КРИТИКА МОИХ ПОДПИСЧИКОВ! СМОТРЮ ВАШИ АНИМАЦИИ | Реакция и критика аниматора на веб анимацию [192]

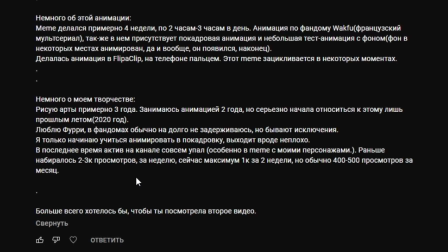8:24 Люблю фурию в фандомах, долго не задерживаюсь. Только начинаю учиться делать покадровку, выходит вроде неплохо.
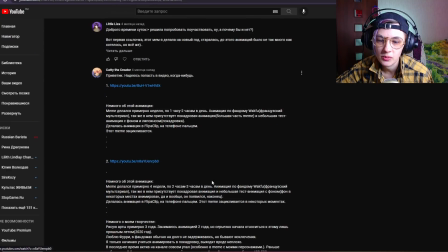8:31 А, тут пишут, больше всего хотелось бы второе видео. Ну ладно, давай посмотрим второе. Меми делался примерно 4 недели, по 2-3 часа в день.
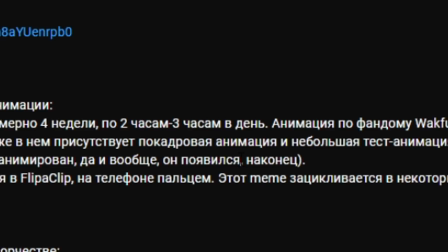8:38 Анимация по фандому Вакфу, французский мультсериал. Также у меня присутствует в покадровой анимации небольшая тест-анимация.
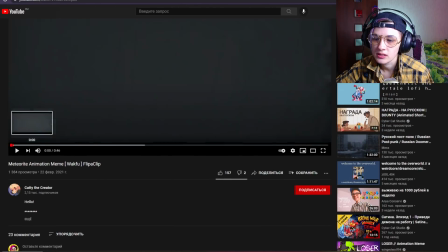8:43 Смотрим, переходим на канал. Это у нас 1384 просмотра.
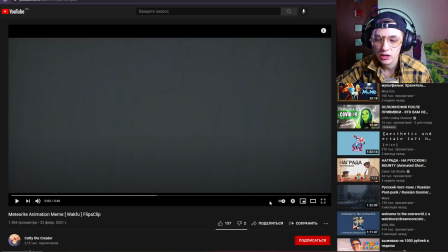8:50 Метеорит называется. Флипоклип. Палец, да? Давайте
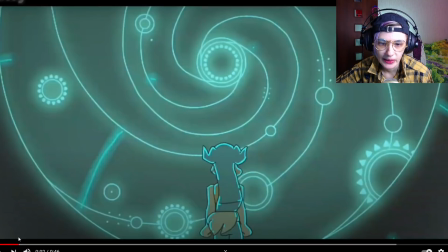8:58 смотреть. Так. Что там происходит? Подождите. Некий магический портал или что это, или какая-то печать волшебная. Персонаж с рогами анимированный, узнаю флипоклиповский стиль. 720p, к сожалению, на такую красоту не полюбоваться.
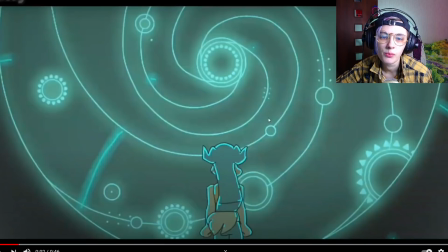9:14 Прикольно смотрится атмосферно вот эта сцена. Все в таких бликах красивых, в отсветах от нее, от этой печати. Прям мне нравится.
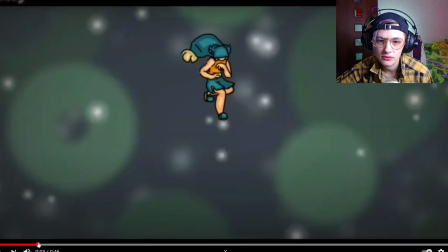9:25 Вот это было немножко непонятно, что происходит. Кто-то в виде звездочки взлетел и вперед двинулся резко, да?
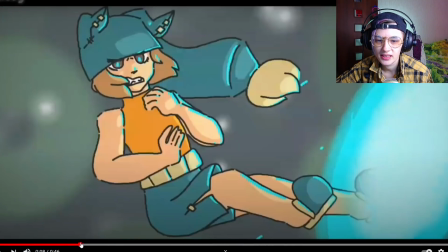9:36 Вылетает из разных порталов, типа, да, персонаж туда-сюда. Прикольный, кстати, дизайн перса. Такой интересный, кто это, какой-то человек в шапке с ушами, с таким длинным-длинным помпоном. Прикольно подобрано и по цветам, и по дизайну элементы одежды, необычно, то есть запоминается сразу.
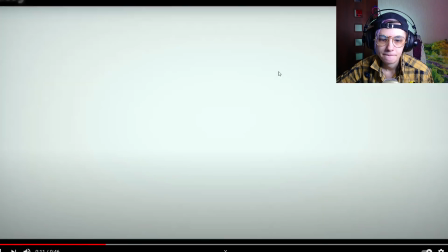9:55 Тут повторяется, да.
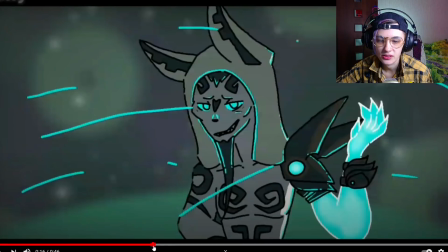10:01 Так, новый какой-то герой у нас появился. Кто это? Какой-то, знаете, напоминает... А, подожди, так это же не твои персонажи. Чё я путаю, блин? Персонажи Вакфу очень классно выглядят.
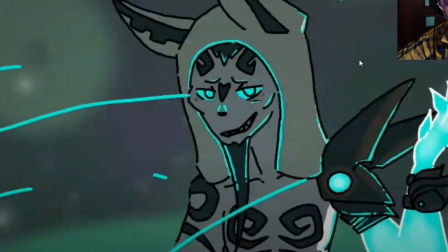10:13 Сарямба бывает с утра. Вот, тоже прикольный персонаж. Напоминает мне, короче, кого-то из «Звёздных войн», я не знаю кого.
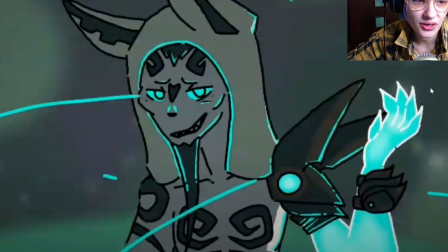10:20 У него какая-то голографическая рука.
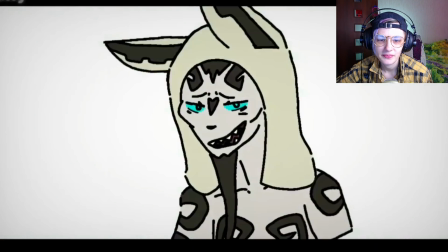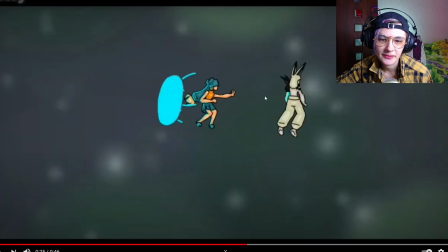10:31 Здесь такая уже более эстетичная какая-то сцена началась. Ну вот он, этот герой вылетает к этому из портала. Что ж сейчас будет?
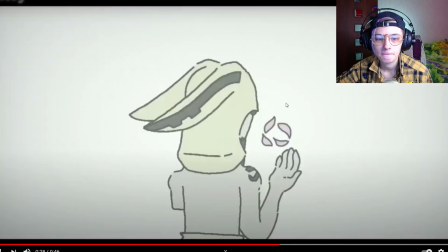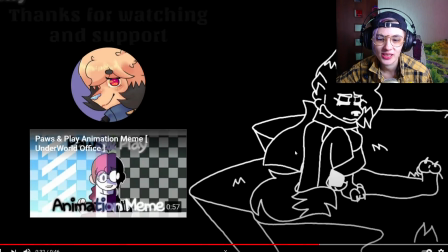10:44 И в конце человек устал, понятно. И такая красивая, тоже call to action, какой-то грустный, печальный, линейно нарисованный. Ну, в принципе, что сказать? Для пальца это очень неплохо даже. В принципе, моменты, где есть анимация, мне нравятся. Мне нравится эпичный вот этот замес, что это что-то в какой-то в галактике.
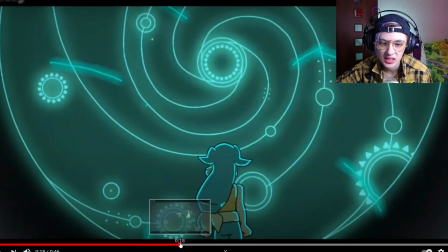11:08 Кто-то летит, вылетает, вот такая печать крутится, все такое. Супер эпик, значит, размах какой-то чувствуется ситуации.
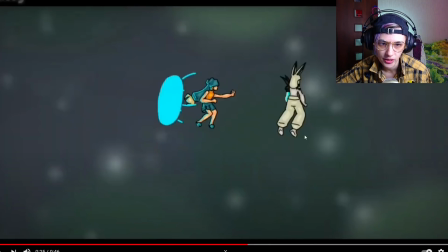11:16 Что-то такое драматично нагнетающее по цветам. Тоже очень красиво.
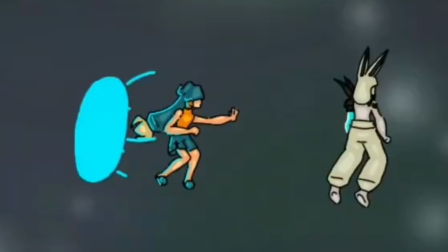11:20 Дизайны персонажей. Ну, если это все-таки дизайны из мультика, то ладно. Профессиональные дизайнеры работали, видно.
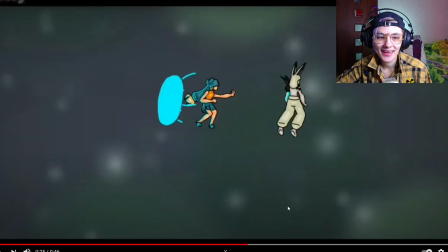11:26 Но в целом как-то вот довели до самой какой-то вот такой критической сцены. Вот она. Типа герой вылетает и все, и обрывается. И как-то, ну блин, ну как бы, как будто весь мем являлся подводкой к какой-то кульминации. Кульминации не случилось. Может быть, стоило хотя бы как-то намекнуть, что же произойдет.
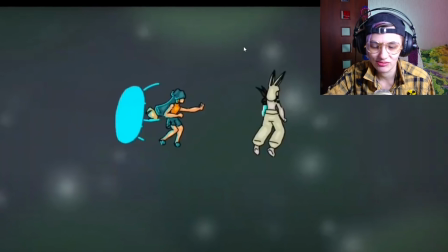11:46 Потому что, ну, непонятно, что дальше. У меня какое-то ощущение обрыва в голове осталось, что я хочу узнать, что там было, но я никогда не узнаю, блин.
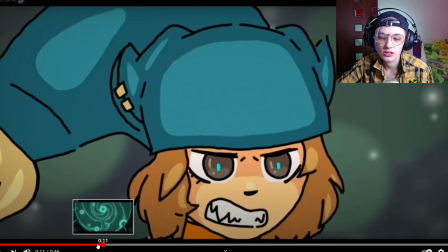11:53 Само построение мема интересное, то есть какие-то вот сужающиеся кадры используются,
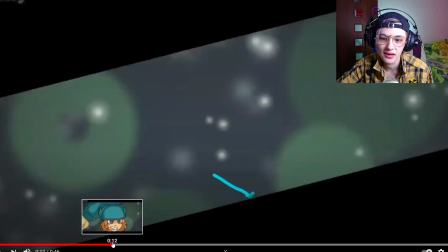11:59 вот как тут, допустим, такие обрамленные, причем диагональные. Интересная композиционная задумка.
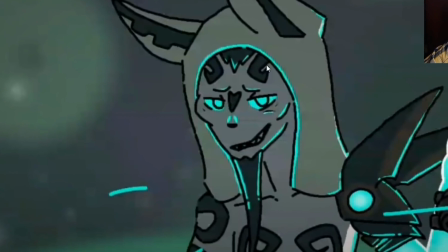12:05 Плюс, в принципе, работа с цветами, вот этими бликами светящимися, прикольно тоже выглядит.
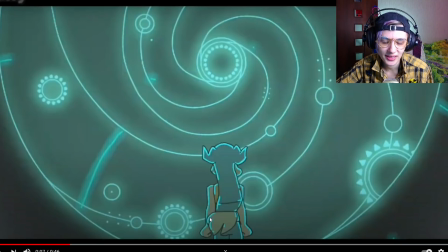12:10 Блики анимировать всегда сложно, когда не локальный цвет, а еще дополнительные всякие выкрашиваешь, тени, отблески, это всегда сложно. Но есть некие, мне кажется, еще все равно косяки в анатомии. Да, я понимаю, что это стилизация определенная.
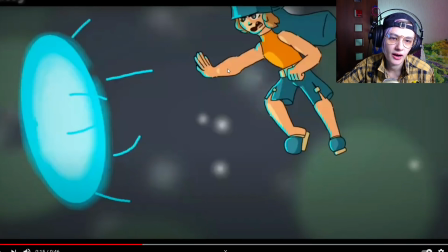12:25 Да, блин, не могу поймать кадр, вот. Но видишь, как бы одна, допустим, вот эта рука, она почему-то внезапно вот здесь у тебя раздувается просто в какой-то шар.